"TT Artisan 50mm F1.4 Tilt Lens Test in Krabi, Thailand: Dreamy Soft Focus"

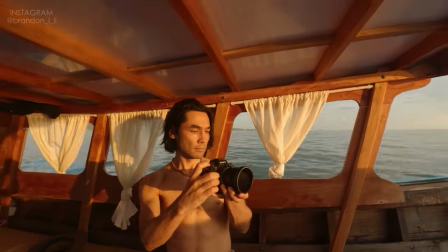[0:03]
Today's video is going to be a cinematic test of the TT Artisan 50mm f1.4 tilt lens.
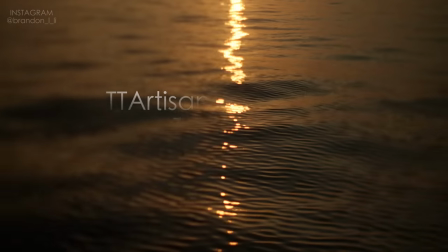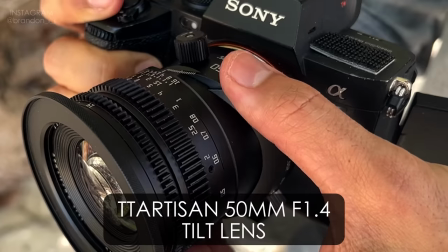[0:16]
This is a specialty lens that allows you to slant the angle of the glass relative to the camera's sensor, which
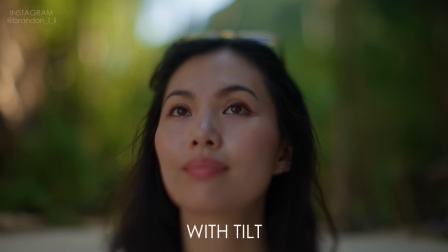[0:27]
can be used to isolate specific parts of the frame.
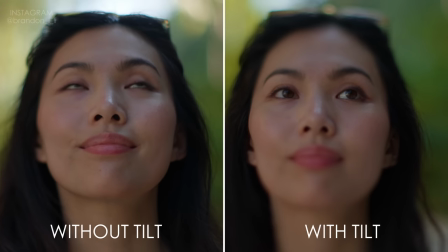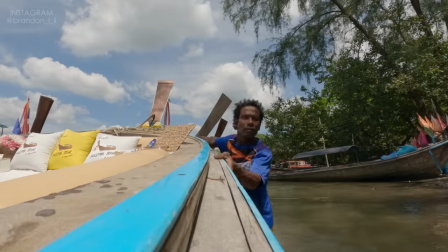[0:39]
So to test it out, Kobi and I went out on a long tail boat adventure in Krabi, Thailand.
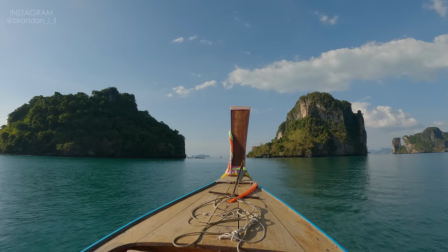[0:49]
Krabi is our favorite area to go island hopping because of the dramatic rock formations and the crystal clear water.
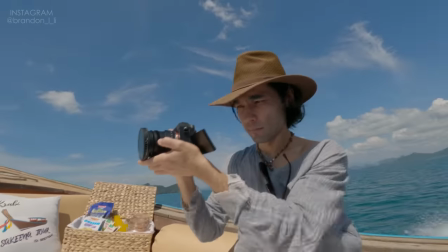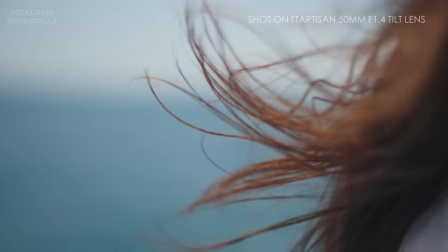[1:00]
For close-up shots, the tilt lens makes things look extra soft, which helps to pick out specific details.
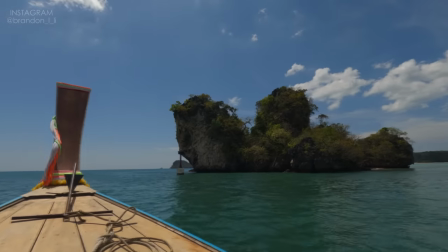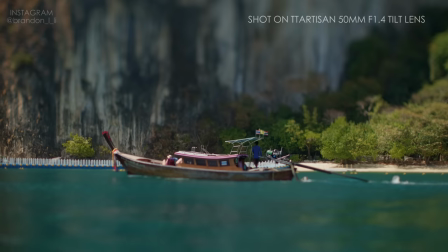[1:11]
When focused to infinity, the lens can create a miniature effect making the world look like little toys.
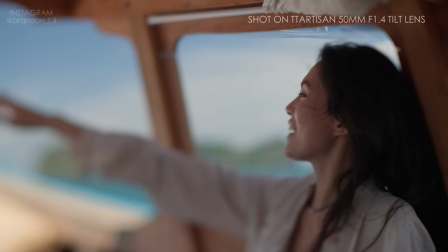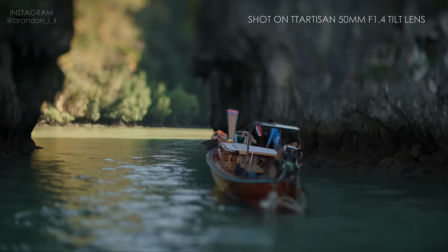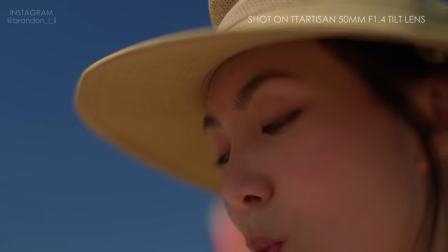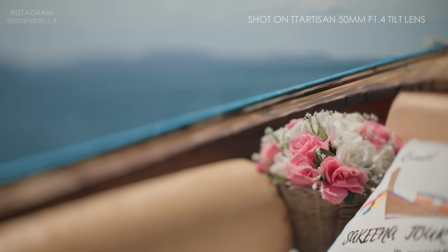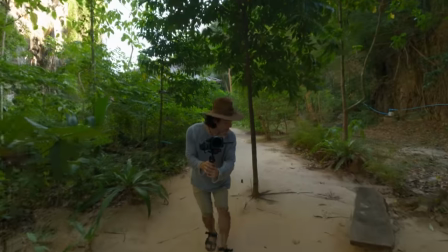[1:39]
Next we stopped at Hong Island and went for a walk. I brought my gimbal along just to see how the tilt effect works with a moving camera.
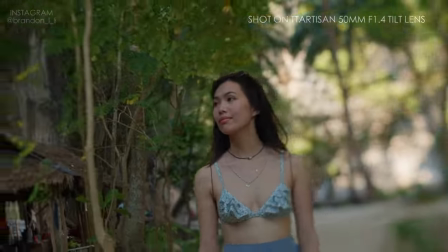[1:48]
Since the focal plane is extra narrow, it was a real challenge to keep Kobe in focus.
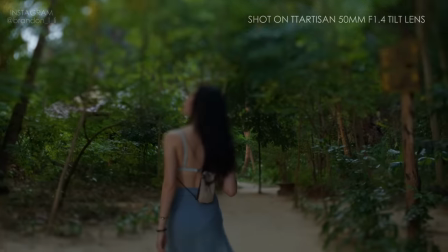[1:53]
It was easier just to let the focus drift in and out and go with the dreamy feeling.
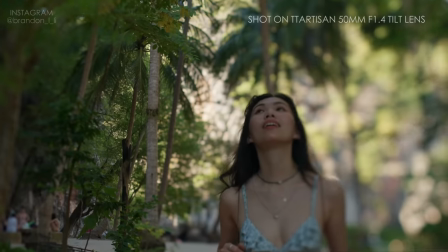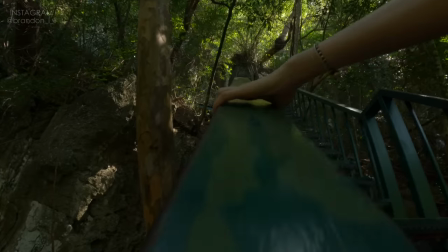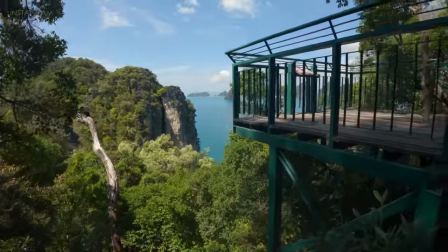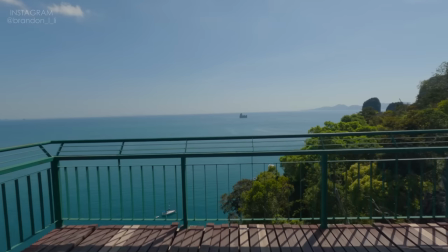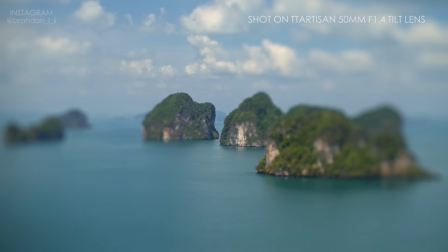[2:18]
By changing the lens's angle of tilt, I was able to get vertical slices of focus, or
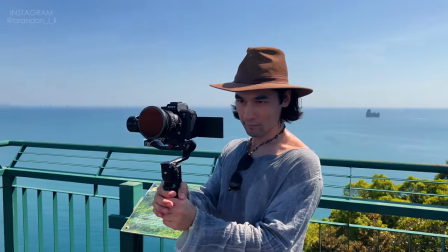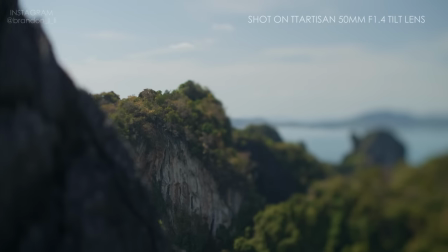[2:31]
any other angle that I wanted.
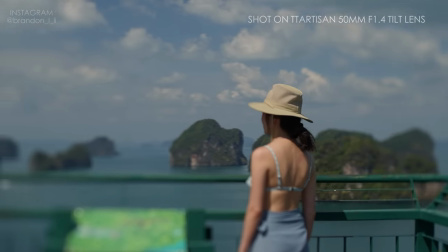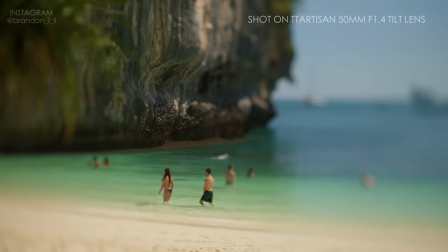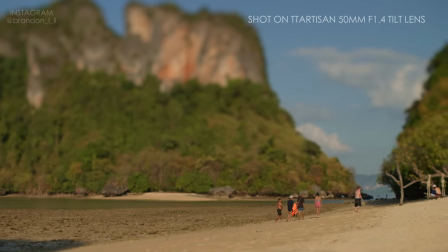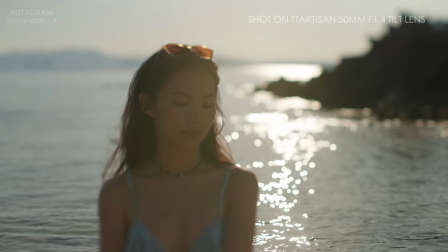[2:51]
At sunset is when I really feel like I found my groove with this lens.
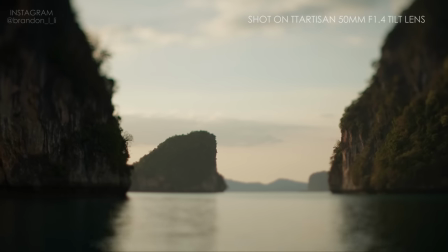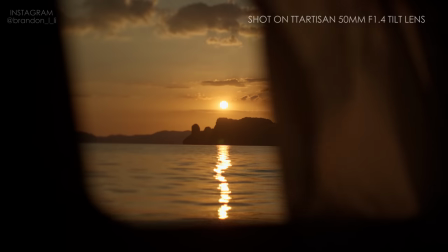[3:00]
The moody lighting mixed with the soft focus created a sense of being outside reality, floating in a dream.
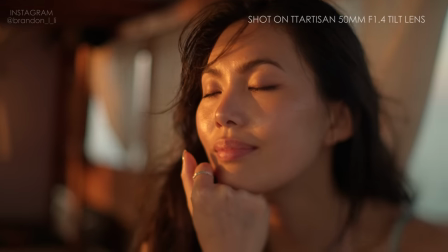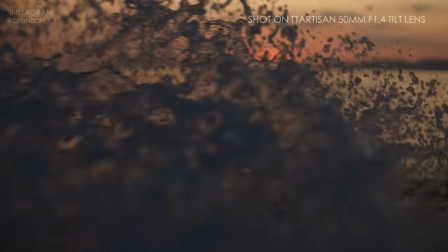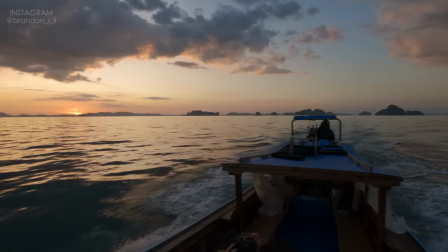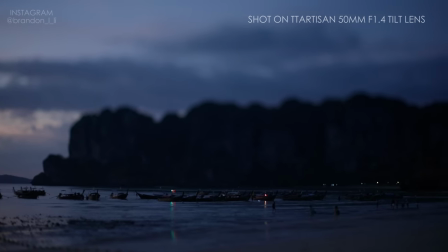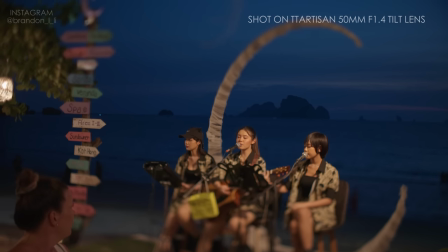[3:46]
At night we saw some live music and
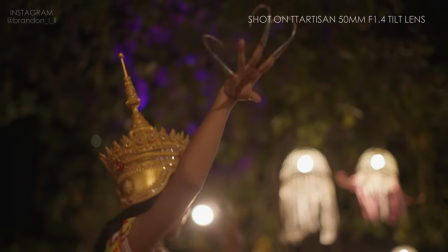[3:51]
a traditional Thai dance performance, and
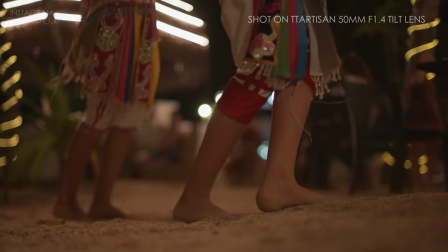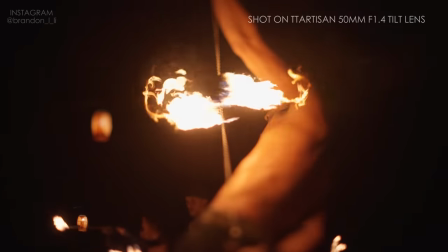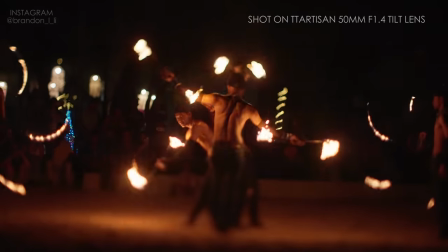[4:08]
later, fire dancing on the beach.